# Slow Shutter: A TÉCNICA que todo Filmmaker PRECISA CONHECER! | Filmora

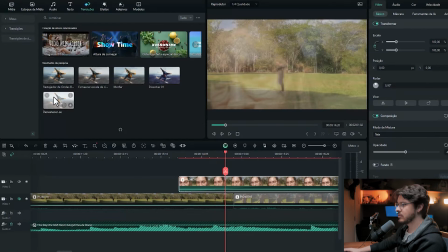8:18 Aí a gente pode jogar aqui um desvanecer no começo.
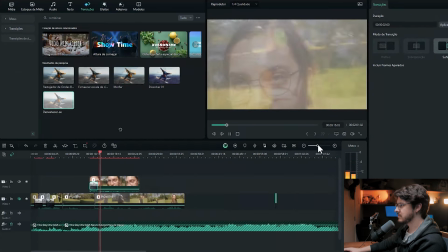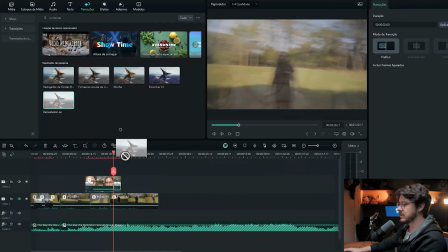8:28 Vou jogar um desvanecer aqui também, ó. E um desvanecer entre as duas imagens. E claro, o som de passarinho. Vou procurar aqui passarinhos. A gente vai colocar aqui no fundo e vai dar outro ar para o nosso vídeo. Para finalizar, obviamente a gente vai fazer aqui um color grading show de bola.
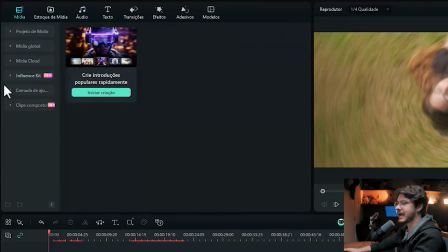8:53 Eu vou vir aqui em mídia, camada de ajuste e vou jogar aqui, ó,
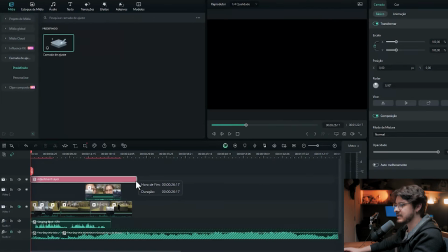8:57 uma camada de ajuste para cima de todos os vídeos que a gente tem aqui,
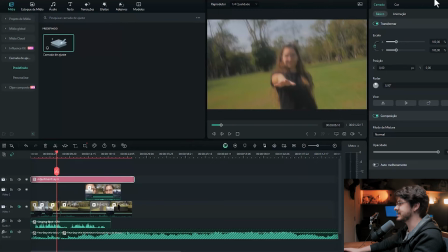9:02 porque agora a gente consegue jogar uma cor dentro dessa camada de ajuste. Vou vir aqui em cor, a gente tem as nossas cores padrões,
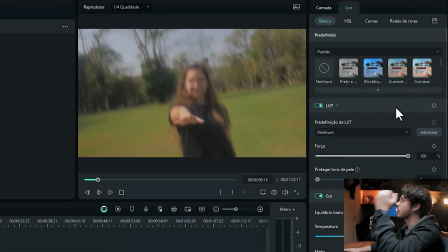9:10 mas você pode utilizar os LUTs que o Filmora colocou aqui agora, mais separadinho aí para você utilizar numa boa.
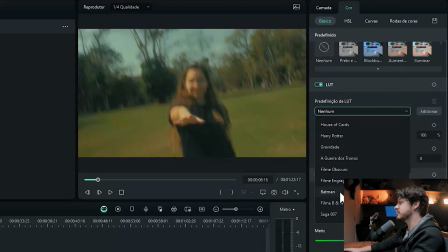9:18 Tem alguns LUTs que já vem aqui no próprio Filmora, mas você também pode colocar o seu próprio LUT. Você pode instalar. Inclusive, eu já fiz um vídeo sobre isso aqui no canal da Filmora.
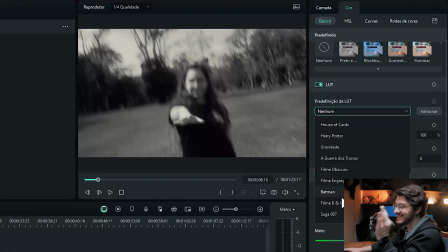9:28 Claro que um preto e branco vai funcionar legal também, mas nesse caso, eu acho que vai ficar muito sério.
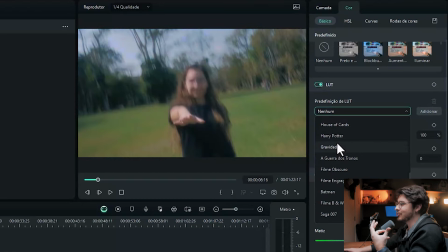9:34 Então, o ideal aqui, como tem o passarinho, como tem tudo muito suave, eu vou procurar algo que tenha mais saturação.
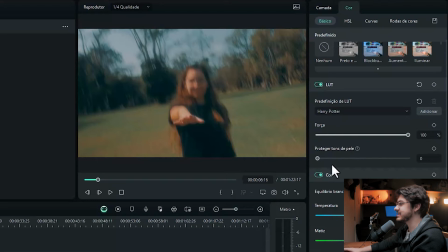9:42 Então aqui, esse do Harry Potter, eu sempre gosto bastante, porque ele deixa um aspecto das sombras muito cinzas. Então fica legal, a gente pode tirar um pouco a força dele. Vamos jogar aqui um pouquinho mais pro amarelado.
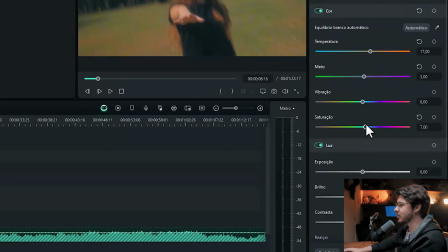9:55 A matiz eu vou deixar assim, vou puxar um pouquinho a saturação, ó, e a vibração.
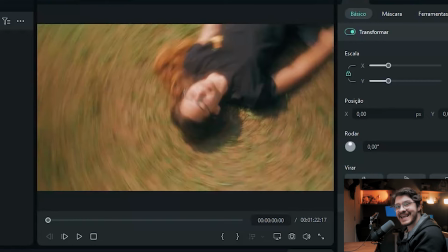10:00 E aí sim a gente tem esse resultado.
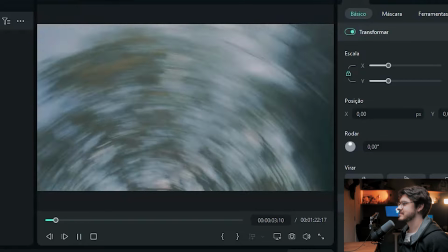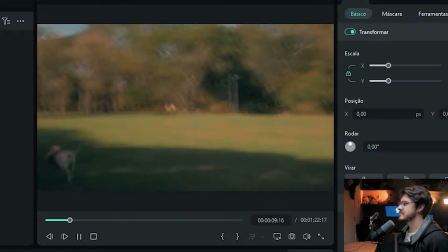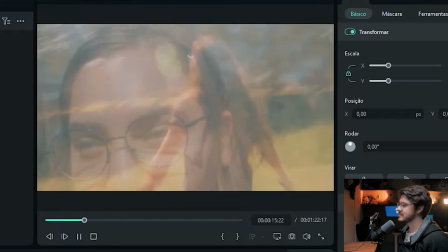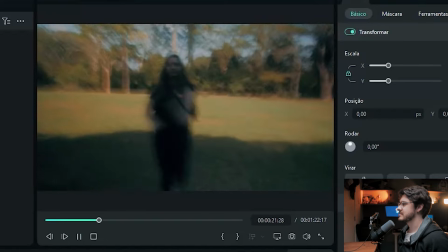De bola, fica muito, muito, muito legal. Mas faz de conta que você quer fazer esse efeito sem ter gravado dessa forma.
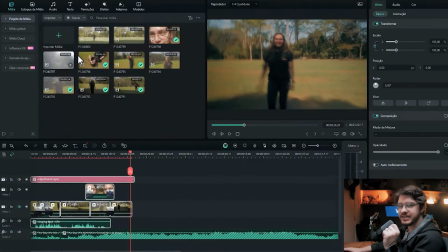10:39 Tem algumas maneiras que a gente consegue fazer isso. Então eu vou vir aqui, ó, em mídia, e eu vou pegar algumas imagens normais.
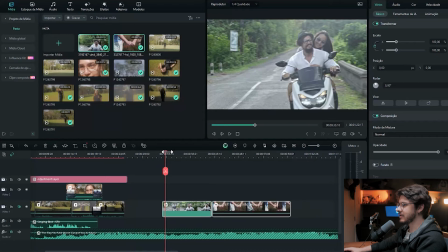10:46 Vou jogar pra cá e a gente tem, ó, esse casal andando de moto e esse casal de mão dada. Só que eu queria causar esse efeito também nessa imagem. Obviamente não vai ficar exatamente como se você gravar real, mas a gente consegue chegar muito perto.
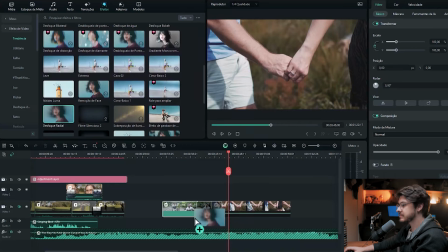11:05 É só você vir aqui, ó, nesse desfoque radial, você vai jogar dentro do seu vídeo e ele já vai criar esse efeito, ó.
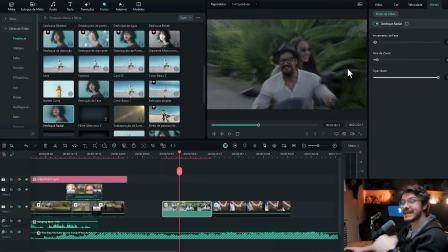11:16 É legal, mas ainda não é o que a gente quer exatamente.
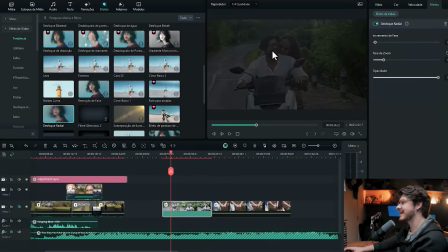11:20 A gente pode ver aqui, ó, na taxa de zoom, o quanto você quer que a imagem vai sair, ó. Só que, o que a gente pode fazer agora?
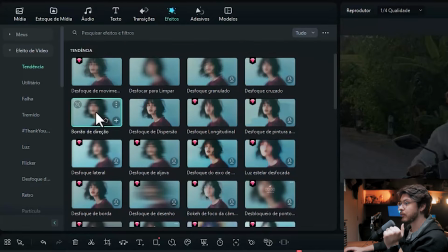11:27 Simplesmente eu vou vir aqui em borrão de direção e eu vou jogar por cima, ó.
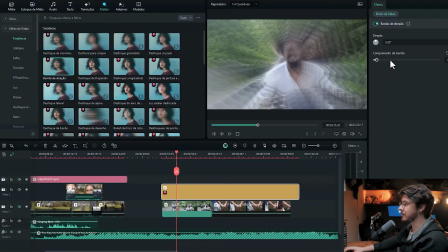11:32 Aí a gente pode arrumar aqui o quanto você quer que desfoque, ó. E a gente tem isso aqui, mais ou menos. Claro que não é perfeito, você pode fazer isso mais suave até.
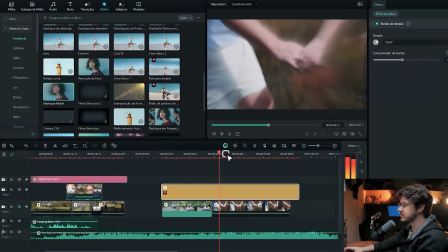11:44 Eu vou jogar desfoque radial neste outro vídeo, ó. Nesse já ficou um pouquinho melhor, você vê, ó. Ficou bem mais suave. Então varia de imagem para imagem também. Não adianta você querer achar que ela vai funcionar em todas, porque depende da sua imagem.
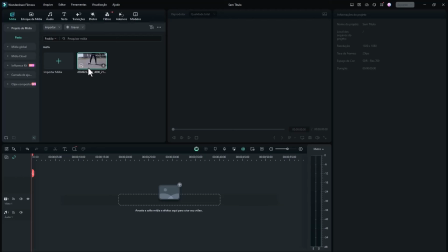11:58 Galera, aproveitando aqui, eu vou te mostrar mais uma função que você pode utilizar para fazer esse efeito dentro do Filmora.
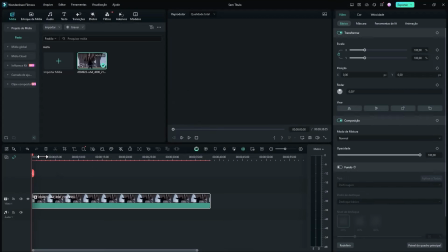12:06 Eu vou pegar aqui um vídeo dessa menina dançando. Ó, então a gente tem bastante movimento.
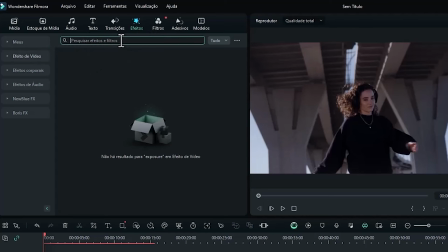12:14 Vou vir aqui nos efeitos e vou pesquisar pelo exposição.